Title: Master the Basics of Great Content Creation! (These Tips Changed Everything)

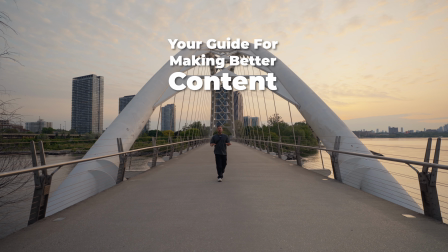(0:00)
So you want to create incredible content for social media? Well, the good news is that this week we're going to be talking about how to use your camera to its full potential, because welcome back to the Creator Series Camera Basics Edition, where today we're starting with photography exposure. There are 3 settings that you need to adjust if you want to expose your photo correctly: our aperture, our shutter speed, and our ISO. The goal is to balance these 3 settings out because what we shoot changes what settings we use.
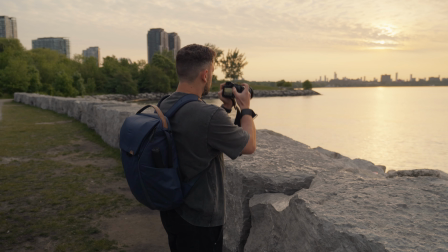(0:30)
And we're gonna start with our shutter speed. When we're shooting handheld, we wanna make sure our shutter speed is double that of our focal length.
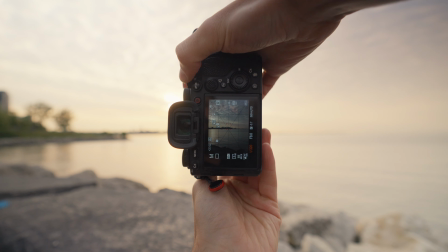(0:38)
But to avoid shake, generally anywhere around 125 does a great job.
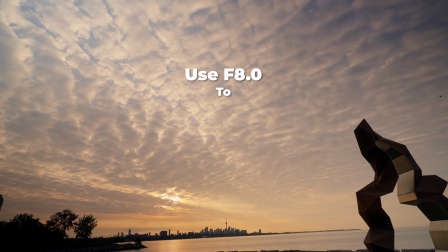(0:41)
For aperture, I like to use f8 to f11 when I'm shooting a landscape photo. Make sure the whole image is brought into focus. The lower your aperture number, the more light your camera lets in, and the shallower your depth of field.
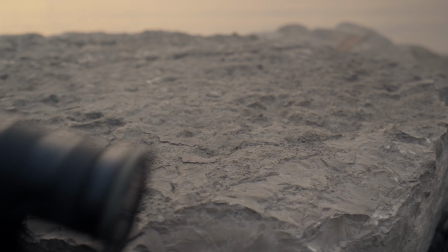(0:55)
The same is true for the reverse. Now, because a smaller aperture means you're bringing in less light, you're gonna need to use ISO,
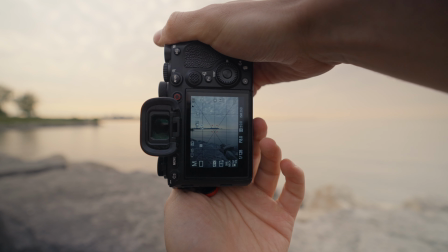(1:03)
which is the setting that changes our camera's sensitivity to light.
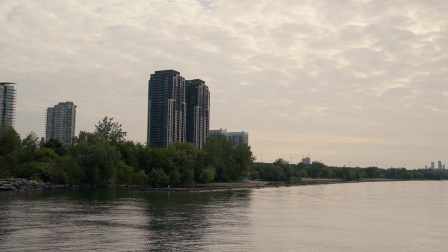(1:07)
I try to start with my ISO around 100 and then gradually bump it up to where it needs to be based on what I've decided is best for my other settings. So with that, let's hop on into the next section and get this week's tutorial started. So you've learned how to use the settings with your camera, but how do you actually make good content? Well, it doesn't matter how great your camera is. If you don't know how to use compositions, you won't make good content.
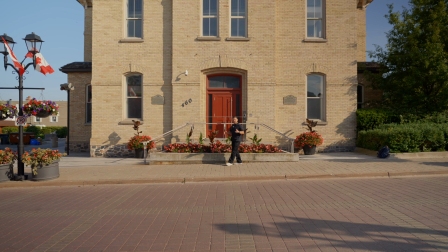(1:41)
For one, I love subframing. This is when you frame your subject in front of another frame, like a door.
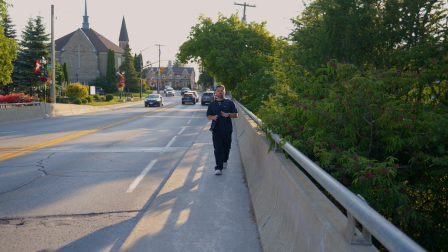(1:49)
2 is leading lines, both human and man-made.
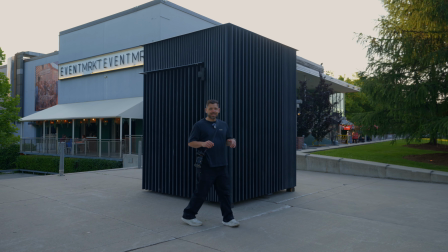(1:53)
You can use roadways like this, or even building edges pointing directly towards you like this.
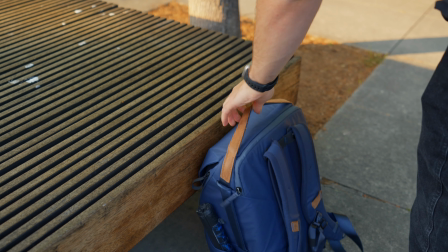(2:00)
It's really up to you. But last is the most important, because it's the rule of thirds,
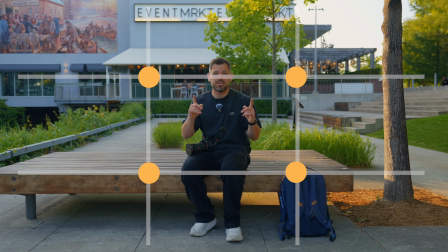(2:06)
where we want to place our subject on any of these points to make it the most visually interesting. Vertically, you're kind of stuck placing people in the middle, but horizontally, you could do something like this to keep things fresh and engaging.
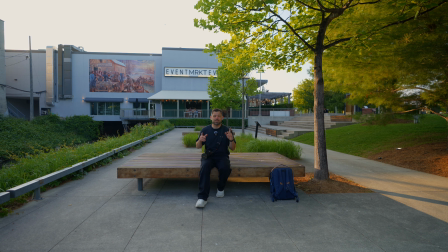(2:21)
Unless, of course, you really want to get experimental and place your subject anywhere you want in frame. But these are, of course, only basic compositions. They're the fundamentals. There are tons of other options, which we'll be talking about in future videos. See you in the next section. So you now want to step up your videos and you're not sure what to do. Well, there are 3 composition hacks that you still need to try.
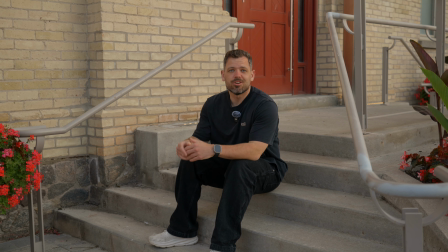(2:51)
It starts by not just keeping your videos stationary and static.
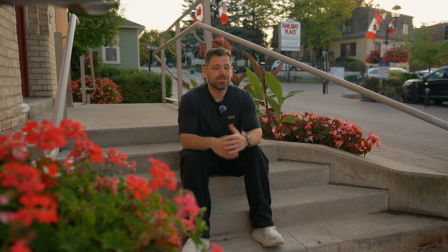(2:55)
You want to show yourself moving scene to scene in order to keep things dynamic and tell a bit more of a story of the location you're in.
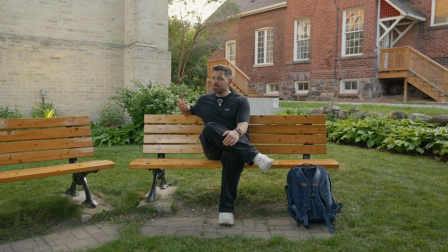(3:02)
Because the end outcome might just be a better story. And if we want to make these stories interesting, we can add a little extra into the foreground.
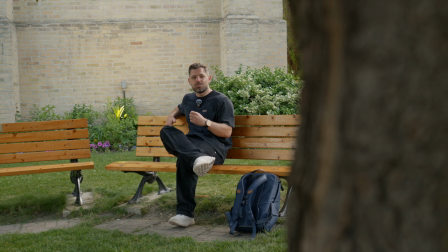(3:11)
This way we can draw our viewers into our scene by adding a bit more depth.
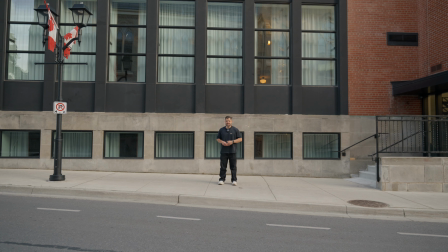(3:16)
And we can also utilize space. See how much room there is for captions up here?
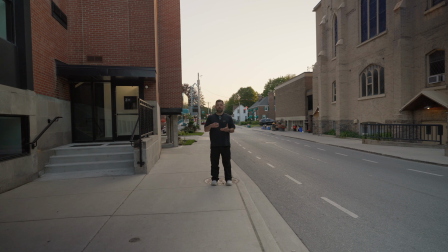(3:21)
Because by allowing there to be breathing room in your frame, you're going to naturally draw your viewers' attention to where you want it. But I think to really explain this correctly, we're gonna need a dedicated composition series. So if that interests you, comment down below. And with that, we're gonna carry on into the next section.
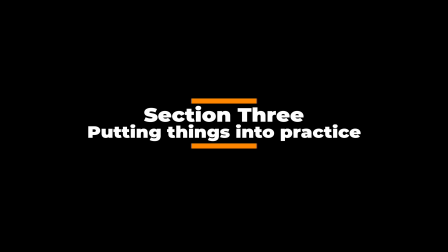The hardest part about content creation is taking your ideas and bringing them to life,
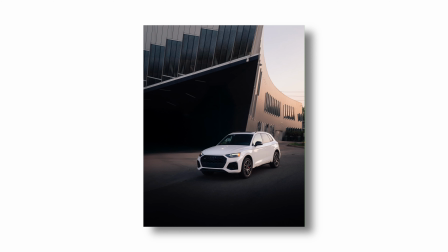(3:48)
which is why today I want to do an automotive shoot in front of a library to show you just how possible it is to get a great result when you understand compositions, because what we learn here is going to transfer to all other types of content. And with anything we film or photograph, we need to start with a hero shot.